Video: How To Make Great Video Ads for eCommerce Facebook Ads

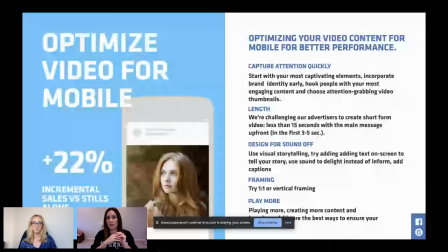(16:29)
Sometimes, you know, we'll get video files that are, you know, 2 to 5 minute videos. And I have to figure out how I can cut all of this down into a 15 second video that's going to capture someone's attention quickly. It's going to get them within the first 3 to 5 seconds. Does it make sense without the sound off?
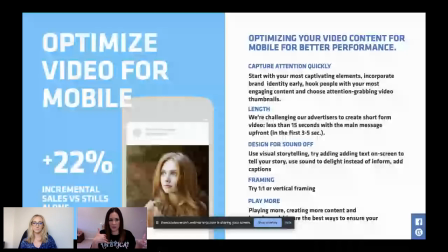(16:49)
And are they going to play, you know, are they going to continue to play this and watch this, you know, variation over and over? So it's definitely a challenge, but I think if you can think that way first, it's going to help you when you're developing your creatives and how you're thinking about the process and how you're thinking about laying out,
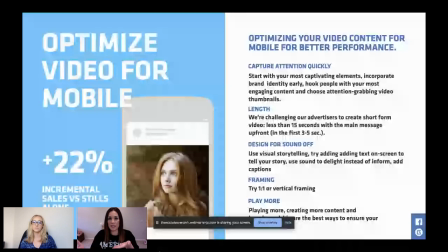(17:06)
you know, the videos that you need to get out there. I think if you can think about it and get the, you know, get the information out within the first 3 seconds, I think that will definitely help you to, you know, go on to the longer form videos after that.
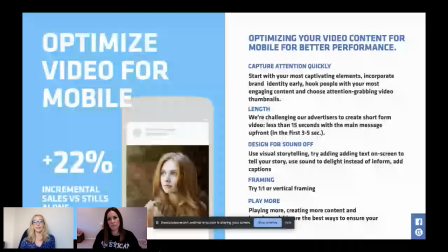(17:24)
Absolutely. And another great point on this slide is attention grabbing video thumbnails. So you can even upload a custom thumbnail to Facebook and your Instagram ads. And so that split second of someone scrolling by your video and seeing an attention grabbing thumbnail, that can be the difference between them deciding to watch it versus them scrolling by.
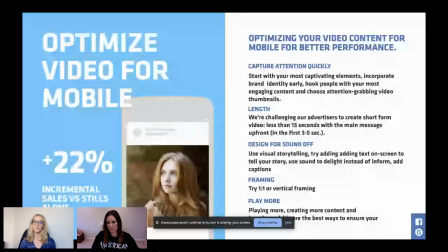(17:43)
So thumbnails are important. The first couple seconds of the frame are really important. Another point we're going to say again is design for sound off. So many brands don't do this, and it makes me want to tear my hair out if I see an ad that I can't understand without sound,
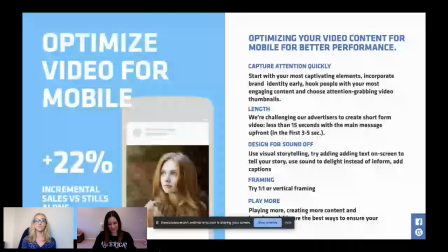(17:58)
because over 80% of videos viewed on Facebook and Instagram are viewed without sound. 80%. Like, if you are not designing for sound off, then anyways, it's my number one pet peeve, and you'll see why.
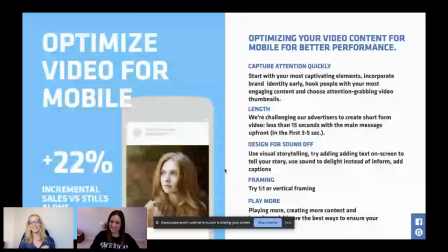(18:13)
We actually pulled some examples of like what not to do, and yeah, you'll see why it doesn't hit well without sound. And then also play more. So ad creative should be creative. Like, part of it is finding new ways to grab people's attention.
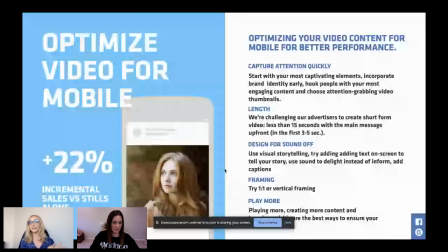(18:29)
The brands that are breaking through and like succeeding are the ones that are on the forefront of new trends, whether it's trying new formats, I mean, there's no better way to say it other than like being creative and being a disruptor. So I'm sure many of you are in my Facebook ad creatives only group.
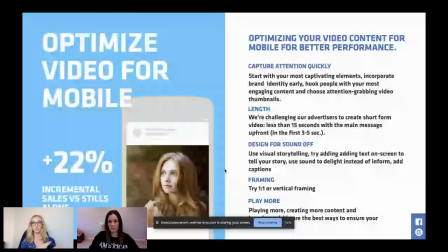(18:46)
If you're not, definitely join. It's look on Facebook for Facebook ad creatives only. It's the name of the group. And the whole goal of that is we want to be able to share ads that are best performing for e-commerce that people are using to drive revenue for their business.
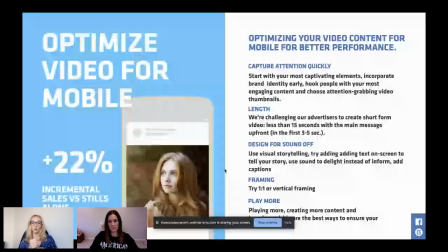(19:01)
And often the ones we share are extraordinarily creative and disrupting. So definitely go on there if you want to see what some of the disruptors are doing in the space.
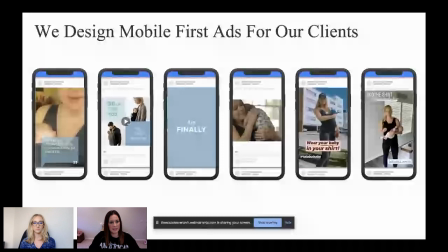(19:13)
So this is another one of our clients, Lalaboo. And again, to Savannah's point and everything that we've been talking about,
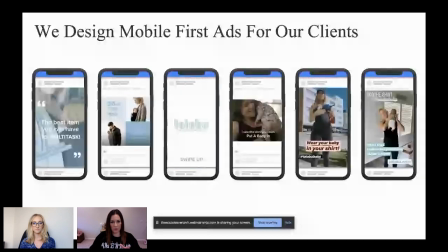(19:21)
all of these ads that were created were designed for mobile first.
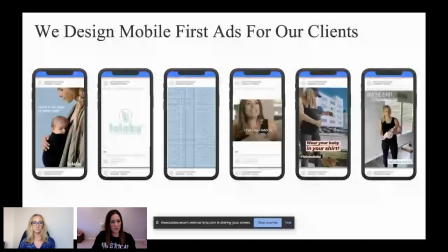(19:26)
So the first one, there's one of them. I mean, I had so much footage of, you know, testimonials and reviews and everything.
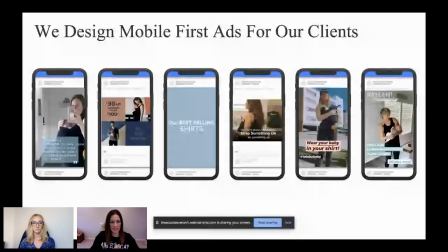(19:34)
And I had to get this within, you know, 15 seconds. And how can I make it effective in 15 seconds?
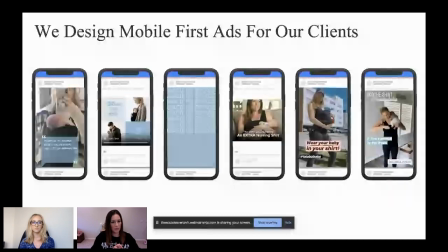(19:39)
And so, you know, pulling the best quotes from people, making sure that it was really easy to digest, you
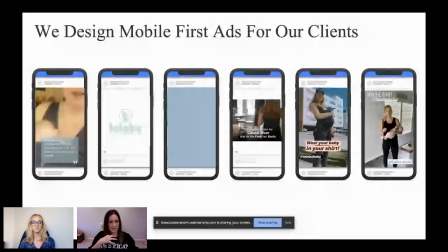(19:46)
know, really quick things that will grab your attention.
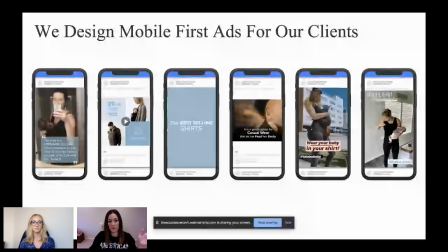(19:49)
You can read the reviews, you can go through it, and it's just, it's there within the first 3 seconds, and it's there within 15 seconds as
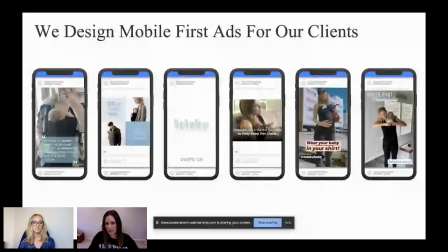(19:58)
well. So these are just some of the ones that we've had, and especially the ones at the end, the native ones.
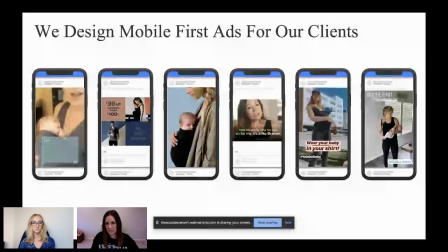(20:03)
Those ones are always great. Everyone loves UGC. Everyone loves the native, you know, style feed.
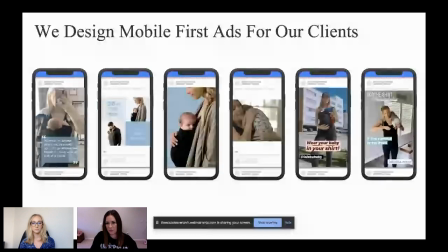(20:08)
It doesn't look like an ad. It looks like someone's just posting it to share with your friend. And these we've noticed have always converted really highly.
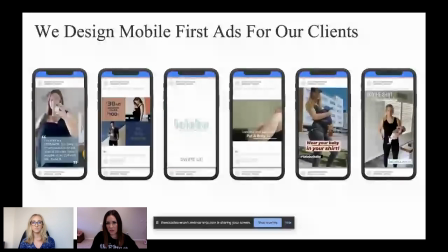(20:15)
And I think it's just kind of that like conversation piece that you have, that it looks so native to your feed that you think that it's, again, one of your friends talking about it. Absolutely. I mean, if you guys don't know this already, people don't like ads. I love ads, Lauren loves ads, but your customers don't.